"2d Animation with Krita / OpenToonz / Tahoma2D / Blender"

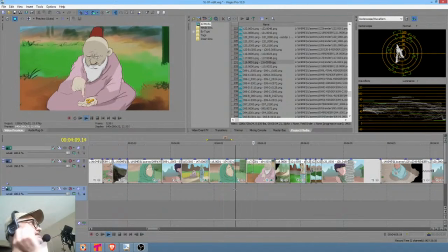Actually, the eye blink helps. So you got the blink that kind of snaps us into the edit point. Okay.
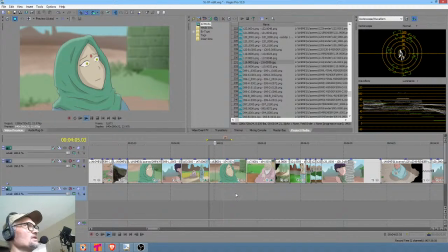So the point is, well, what's about to happen here? What we know is Tianara is bummed out. What we don't know is what Carliana is going to do. Right, I agree. Having her turn around and look at her mother is just a complete waste of time. Total waste of storytelling time.
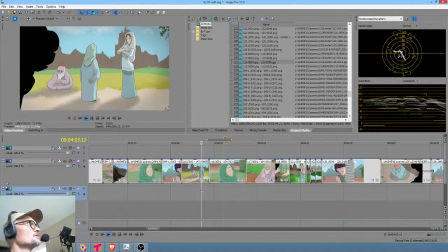And it saves animation. Exactly, that's true. Okay, and we don't want to have a total waste of time.
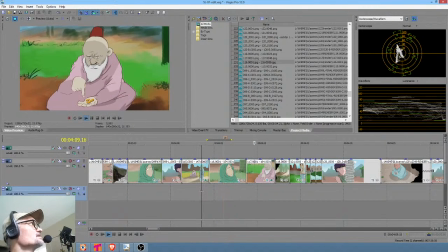Okay? The important thing is boom, and then boom.
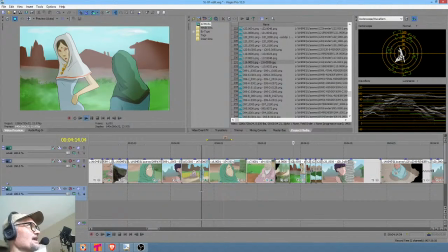Now this is somewhat shocking. Okay?
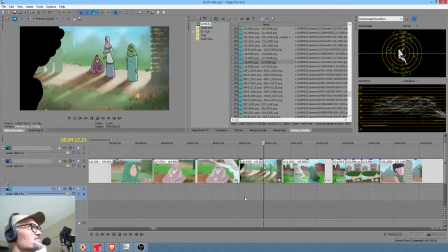If you're going to milk a shot, this would probably be the one to milk, even though this shot too needs a little work.
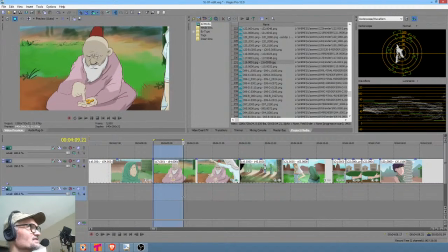But the idea that this woman would go up to this guy who I believe is actually blind and smack these coins out of his hand,
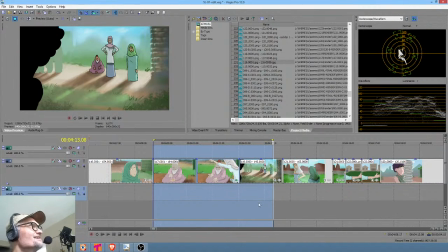it's like, who does that? You know? So in 20 seconds, we know more about we know a lot about her mother.
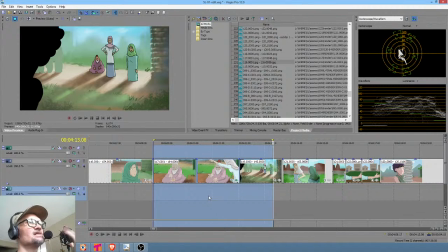Very concisely, in 20 seconds, we know a lot about who this woman is. I agree with you, Darren. Arguably, the wider eyes might make the shot a little better.
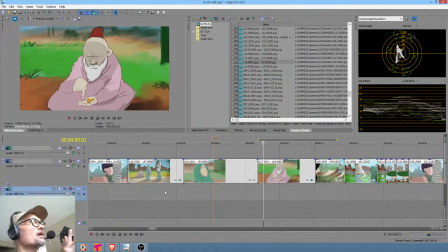But remember, we are microscopically
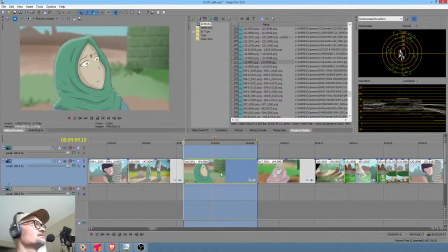examining a single shot. And what I'm saying is, it almost always turns out when you microscopically really hone in on a single shot like that, where you're thinking too hard about trying to do too much with that one shot,
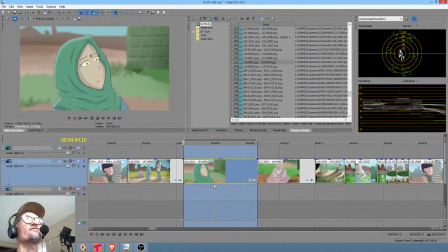because you're looking at it in isolation. You're saying, well, what could we do here from the standpoint of animation and expression and character? All that stuff is valid and good. The problem is, what usually happens is you cut it into the show and you realize it's either redundant, like it's telling you something that emotionally you already knew.
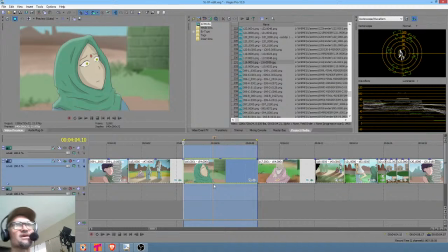And so you're going, okay, you know, let's look at our watch, because it's like, yeah, I mean, you're telling us the same thing over and over and over. We kind of already knew Tianara was not liking the direction this situation was going, right? So I'm being a little snarky to just dramatize the
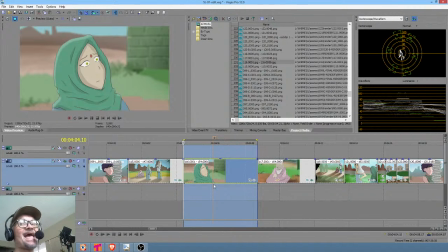emotional and mental process that goes through my head when I run into situations like this, because I've been in situations like this many times with editing live action films. Again, invariably, it turns out cutting things crisply, keeping it moving, almost always turns out to be the right choice.
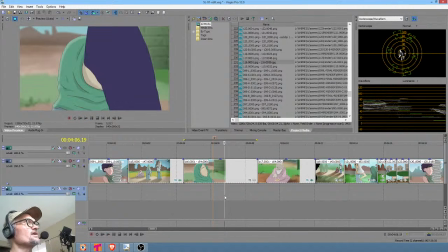Not 100%. But so for this, again, we're belaboring it.
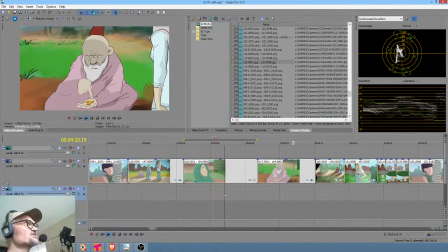But for me, that little change right there is good, especially because of the eye blink that snap pops you right to that edit.
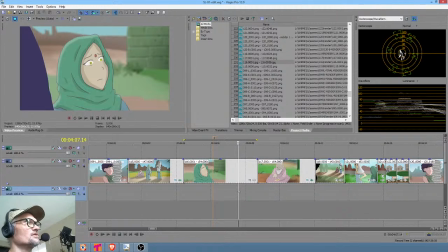I mean, it literally works as an editorial device. That eye blink helps make this cut smoother. So again, I don't like the animation here. I want to redo this shot.
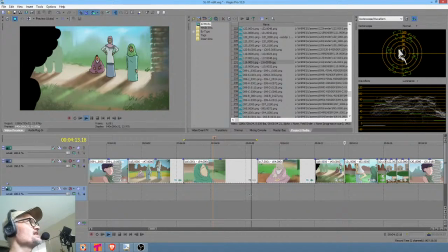But man, what she just did is beyond the pale. Okay. I think it's arguable whether this shot should even last slightly longer.
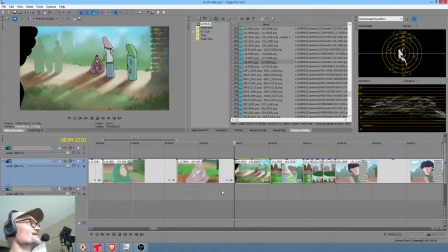Just to let the audience digest the absolute nastiness of what she just did.
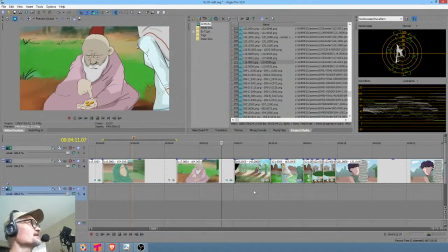You know? Boom. And actually, Mel's little move there at the end kind of helps with that.
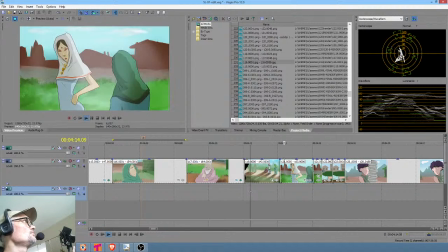Again, that little move kind of keeps everything alive, you know. So boom, and then she says, this is really interesting to me.
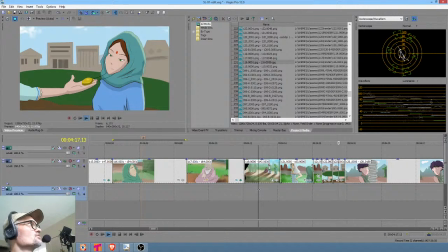She says, "Remember who you are," and then she reaches out and grabs the pendant. And Mel's like, "What the heck?
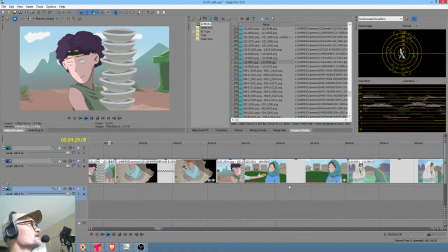That's so wrong. Am I right?" Lucas says, "It's a little harsh."
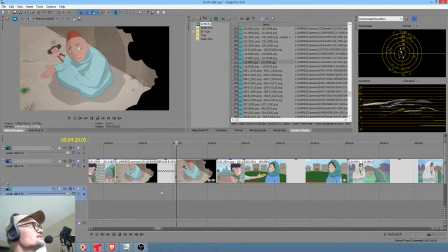Okay, and actually, in a sense, guys, this is an example of what I was talking about. Here we've got Luca. I think it's a funny line.
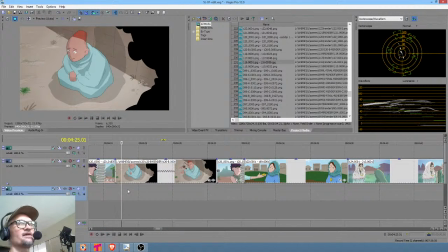He says, "It's a little harsh," because Luca is always like understated, right? He understates things. So he says it's a little harsh. And then we have the monkey. Now look at what monkey does. Pops out and looks over there. Okay, so now here's the bad news, folks.
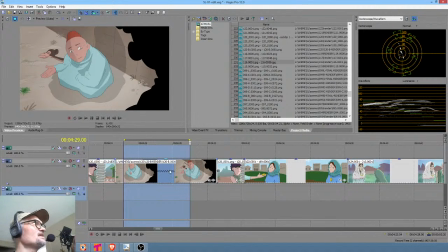Putting monkey in there, doing that for the purpose, again, in isolation of what he's... Well, and Max, what it also means is that she thinks at whatever amount of money that was, we don't know how much money it was.
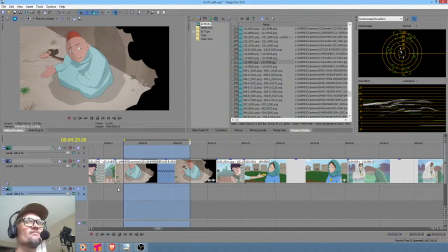It's a few coins. But what we know for sure is that amount of money is utterly meaningless to this woman. Okay? So it could be a really large sum of money, but to her, it doesn't mean a thing. Having this guy not have it is way more important than anything else.
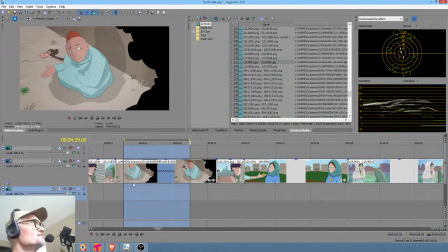I mean, that's horrible. You know, it's horrible. It's a very concise portrayal of what a callous, greedy, rich kind of person could, you know, what's the worst they could be.
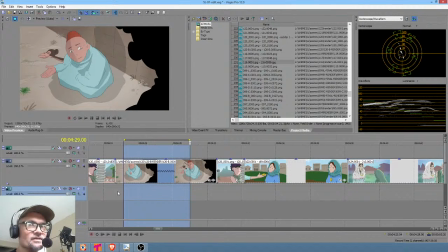It seems like this is getting pretty close, other than actually harming or killing someone, you know. Anyway, what I was saying is, here now we've got Luca making his little understated thing, and then we got Monkey. Okay, let's think about this for half a second, because we're still dealing with editing.
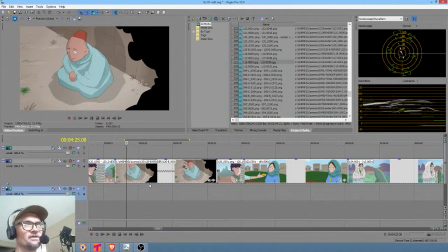This is really, really, really, really important if what you want to do is create stories. I have bad news for Dave, meaning myself. The truth is, Monkey should probably be cut out of the shot. Now, you could have him in there, maybe there.
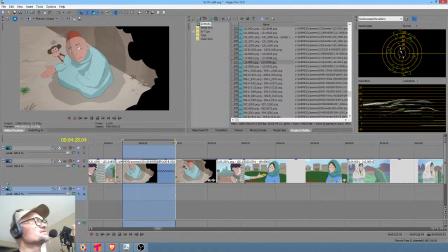But you say, okay, this is what are we doing here emotionally? What we're doing is we're using one line of dialogue to, again, clarify for the audience who Luca is. Because we're just meeting these people.
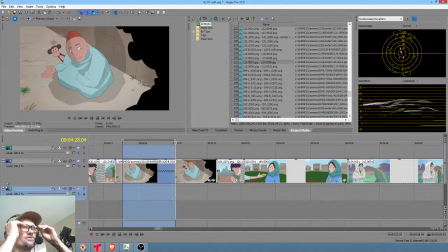We're early in the show, and we don't know these people yet. So we've got a fairly compact thing where we're telling the audience with a single line of dialogue, giving them a sense of who this character is. Okay, so Dominic, I agree with you. That's why the monkey's in there. I like the monkey too.
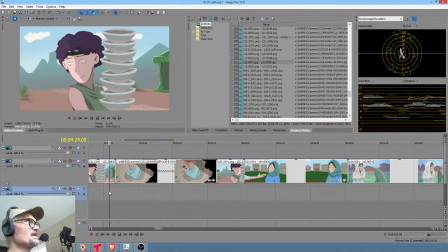The problem is, from a storytelling standpoint, he probably does not belong in there other than just popping out. In other words, the line of dialogue It's a little harsh, is kind of a funny line of dialogue in the context, because it's such an understatement of how extreme the real situation is.
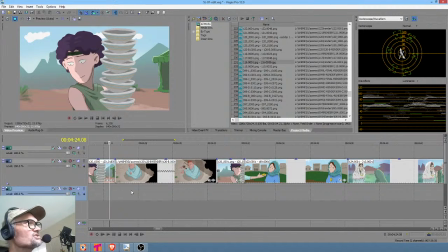So then the question we need to ask ourselves is,
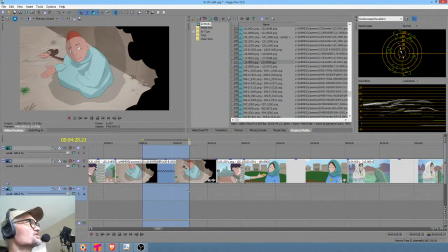visually, is what the monkey does next, which is scowl at the situation, is that funny? And my answer is, I don't think so. It's a little bit amusing, maybe, but it's really not.
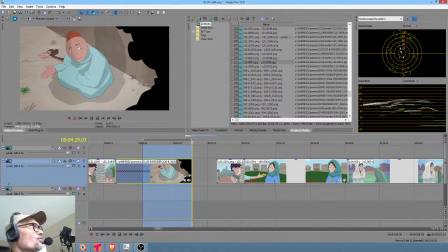In other words, the fact that monkey's always with Luca is probably an important point, but the monkey doing some acting probably isn't.
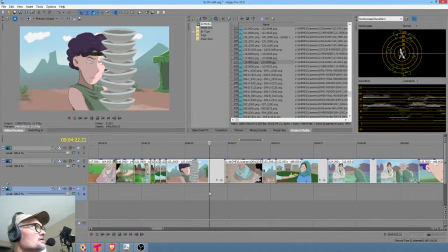Therefore, my judgment is cut it out. Get it out of there. So he says, am I right?
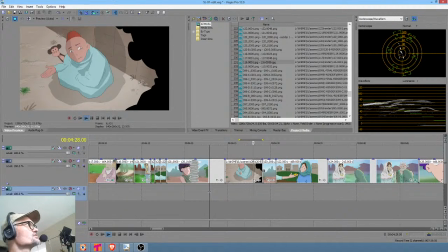Luca says, it's a little harsh. Monkey pops out, and then we just cut back to Mel.
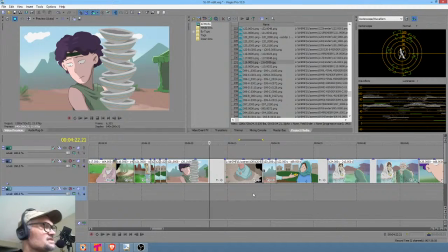So I will almost guarantee you that's the right editorial choice. Is we don't need to keep the monkey going and say, oh, now we're gonna make you laugh with the monkey. Well, the problem is it's not funny. It's like, okay. It's okay, but it doesn't really help that much.
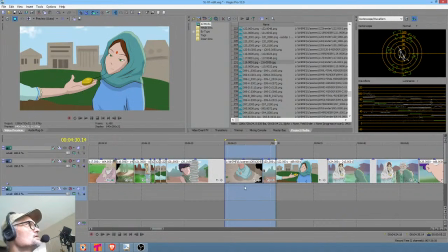So, it's when in doubt, things like this, you want to get rid of them. So it's Mel who's scowling, right?
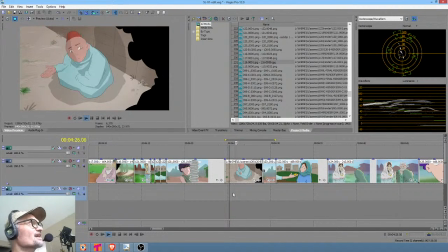It's not. We don't need the monkey to scowl. The very next shot has Mel scowling. And again, redundancy.
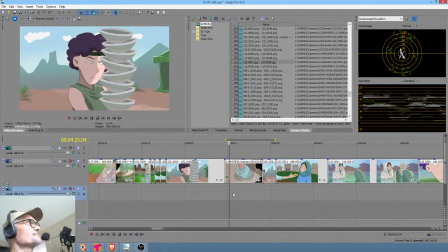How many times do we have to have somebody...
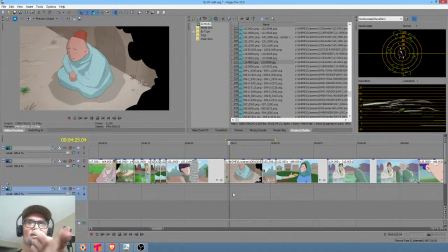Okay, so at this point, if we didn't cut these things out, we would have Tianara going, oh, boo-hoo, plus the monkey scowling, plus Mel scowling.